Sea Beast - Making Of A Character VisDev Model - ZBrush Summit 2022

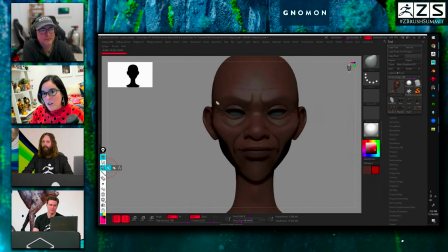We have, obviously,
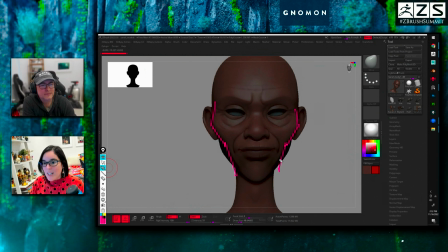much more anatomy. me she has this very angular shapes but again she's not she is complex character she's not just angles you know so if you notice we have the angles but they're not completely sharp like very hard sharp they have some curvature going on if you look from far
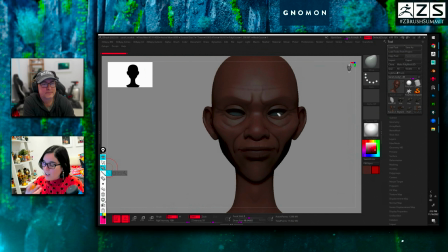they feel very much like angles but when you get closer to her you start feeling the curves instead of just like boop boop straight lines you know that's what i love about sarah because she is a character that is very badass
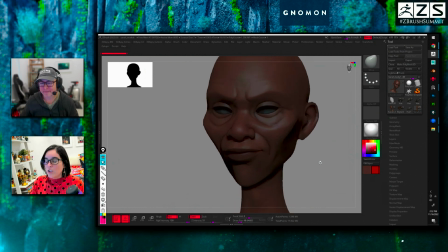and strong etc but in when you go seeing the movie you start getting close to her you start seeing her softness you know her soft side and and that was what i was trying to um put it in here you
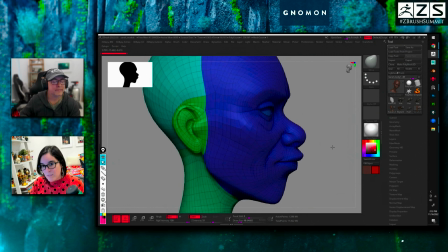can see also the um i did a like charles did i did a little topology on it and i love topology mainly to kind
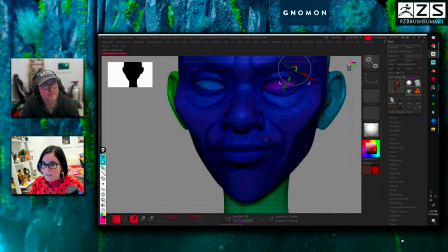of like, you know,
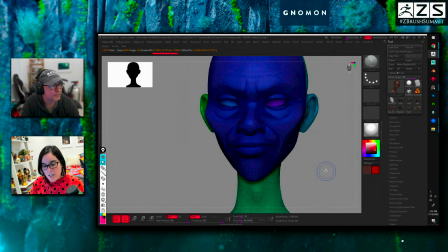be able to like mask certain parts of the model when I need to pose it and also go to the lowest resolution and be able to change anything.
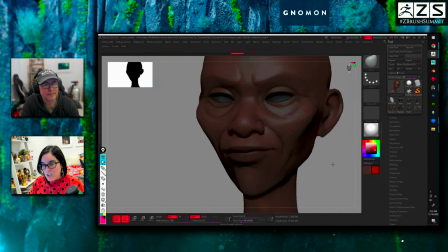One thing I like to do since I was using ZBrush to present my models a lot, you can see that,
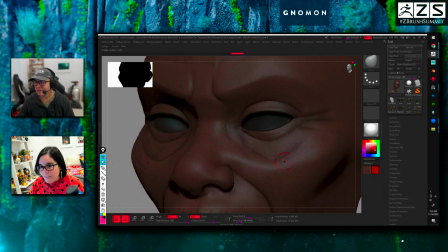I don't know if you guys can see, but there is a certain level of noise in the model,
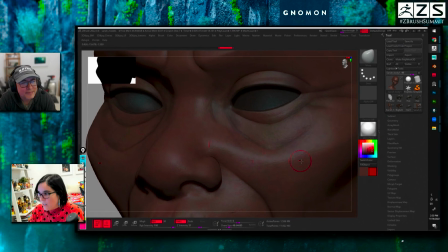like just to break the highlights. And I'm going to zoom in a bit more just so you all can see.
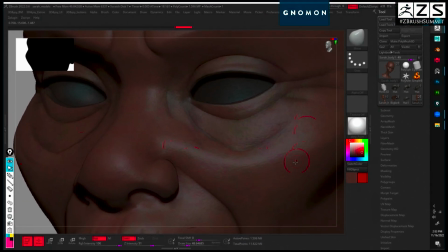It's like it's not a smooth model,
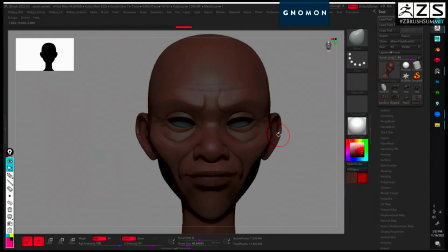right so when the highlight hits you don't have that very plasticky soft highlight you kind of have a little more complexity and the way i go about
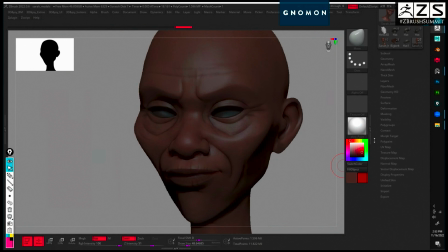doing that is using um surface noise so i don't know even for cartoon stuff like this um i like
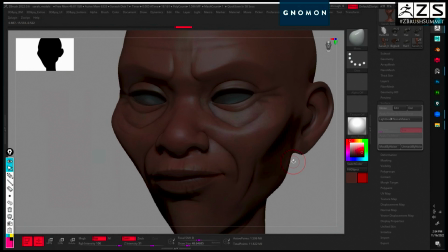to put it even for a little bit again because i don't want that very harsh highlight you know i want a bit of complexity on the highlight
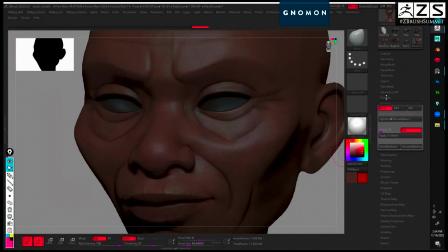So what I like to do is I go to noise on the surface noise, and then I'm going to say edit.
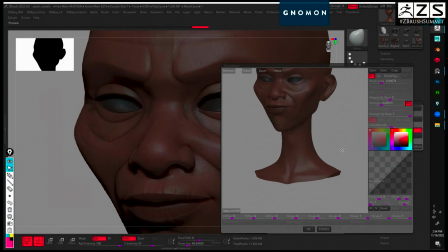And in this case, because I already have it, the noise in it, let me try to zoom in.
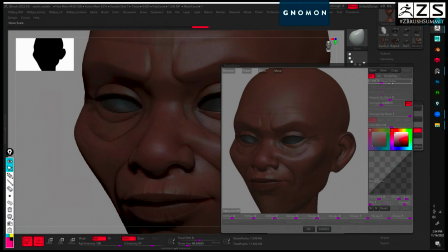I can just edit now, but if I didn't have it, this is the basic noise in ZBrush that plugs in by default. So if I want to, like, for example, make my noise stronger, just so you all can see you can kind of see what's going on with the noise there you see now it's very strong
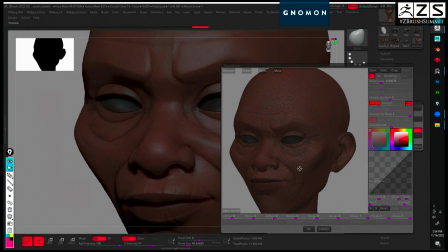it's breaking the highlight a lot it's like a much rougher surface where but in this case for cartoons i don't want too much aggressiveness on my noise so i like to put just a smidge kind of like break that highlight and give some
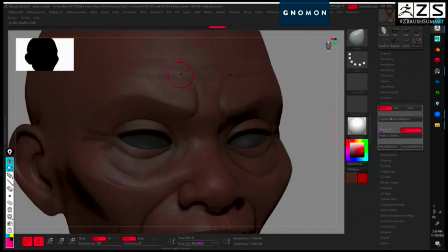life to the model you know so you can see i made a bit stronger you can see what's going on with the noise here and that i love
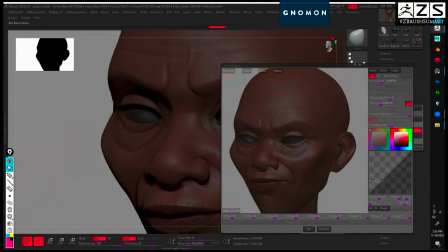doing that for many things and and one of the things I did this as well let me just tone it down a little because it was too much it's too
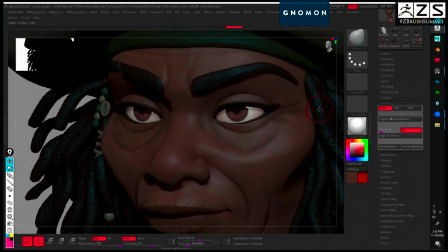much okay one thing I used this as well as was on her hair as you can see you know it's just tubes I
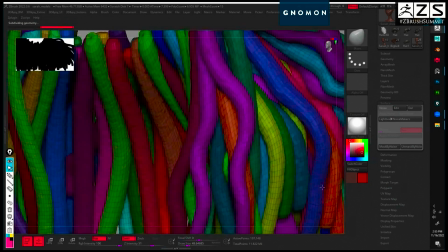go lower resolution here it's just tubes that I made
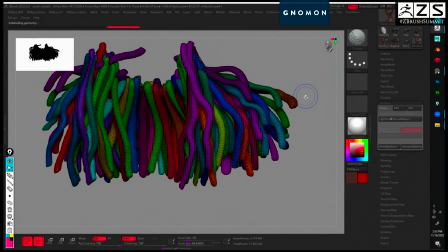but then I added surface noise to it to again like it's not like the
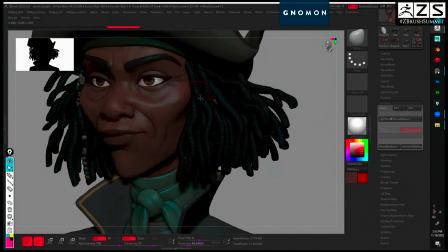very soft highlight going on it has some complexity on the on the
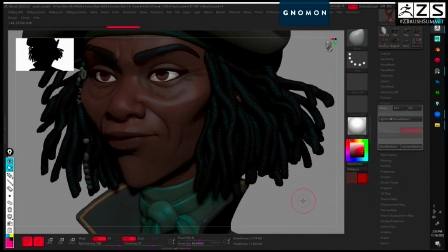locks you know um so that is something i do a lot um